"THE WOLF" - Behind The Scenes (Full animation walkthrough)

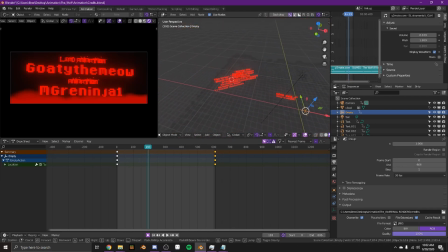Yeah, so I did all the animation for this video except Immigrant Ninja did one scene, and nobody else did any other animation. I didn't have anybody else do anything, so
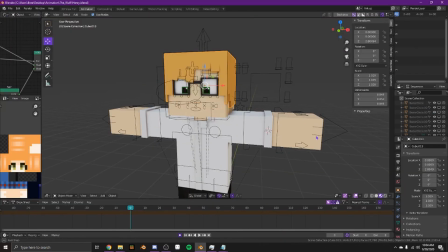yeah, he's the only other animator. This is Henry, and he looks like Velma.
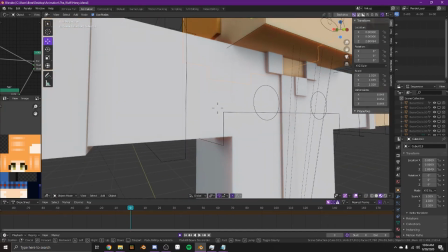And there's just some minor extrusions. I did the hair.
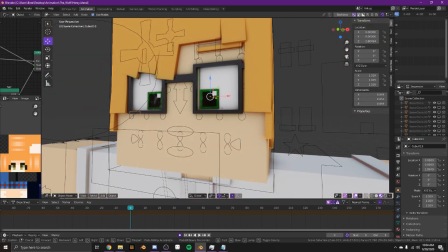I like split the hair because at this time I really liked doing that.
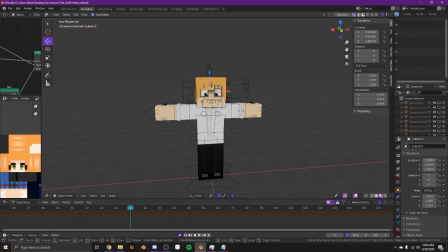And I think it ended up looking good on his model, but it did not look good on William's model.
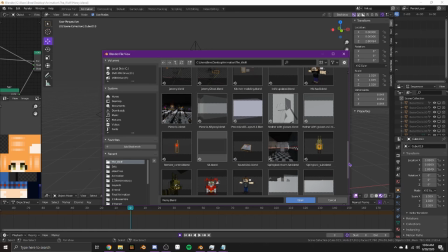Yeah, the next video with William in it, I'll go back to the style of how it's been so long was, because I think he just looks better that way.
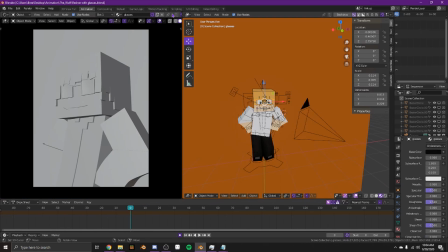Yeah, this wasn't in the video, but I think I put this up as a...
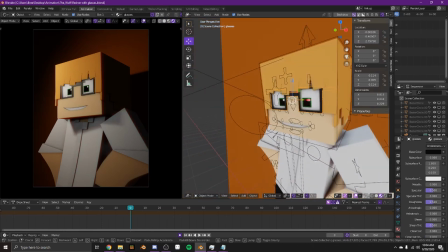Oh, this was before I changed his hair, because you couldn't see his expressions well,
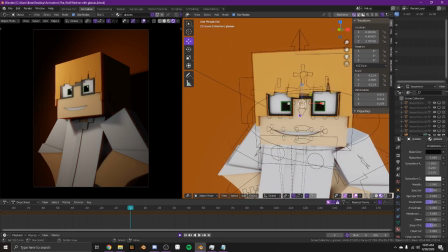because one, he has glasses on, so you couldn't see his eye expressions, and then it covered up his eyebrows, so you could not see basically any expression on his face at all.
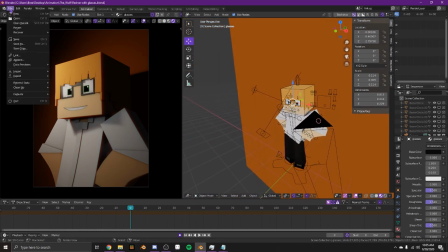So I redid his hair. I think I maybe posted this as a teaser, but I don't remember.
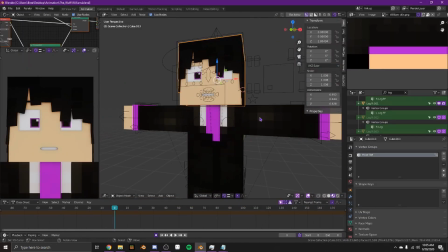Oh yeah, I can show the thumbnail also. Okay, this is William, and his hair looks bad.
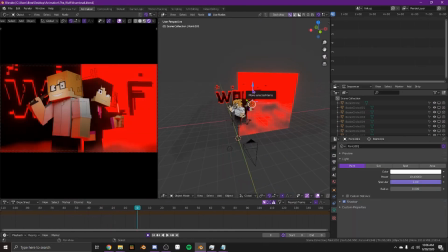This is a teaser. I think I put this on my alt channel. Okay, I kind of like the thumbnail, except for his face.
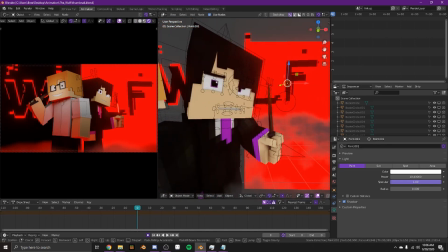I don't like his face in basically any of the shots of this video, but I do like his face.
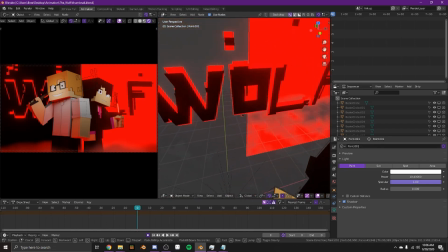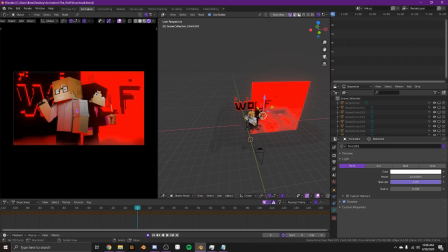This is bugging me because it looks fine here, but on YouTube, the thumbnail is like not centered.
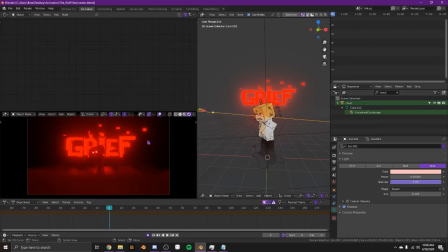And it's really, really annoying. Oh yeah, this is the teaser. This is the very first teaser I released for the video.
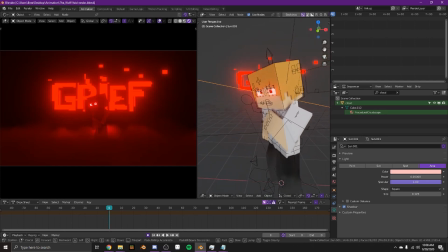And yeah, it was Henry. This is actually before I updated his hair, so that's cool.
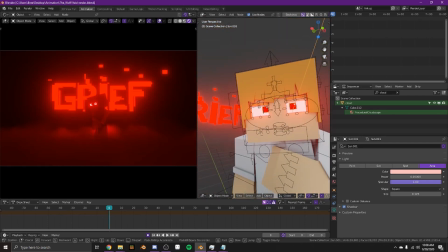Oh, this was actually before he had glasses. Yeah, this was super early on, and yeah.
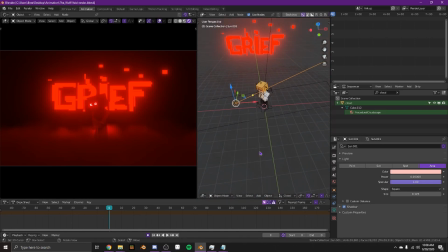Anyway, thank you for watching the behind the scenes, and make sure to go like, subscribe, and watch the original video, which you probably have. But yes, thank you guys for watching, and see ya.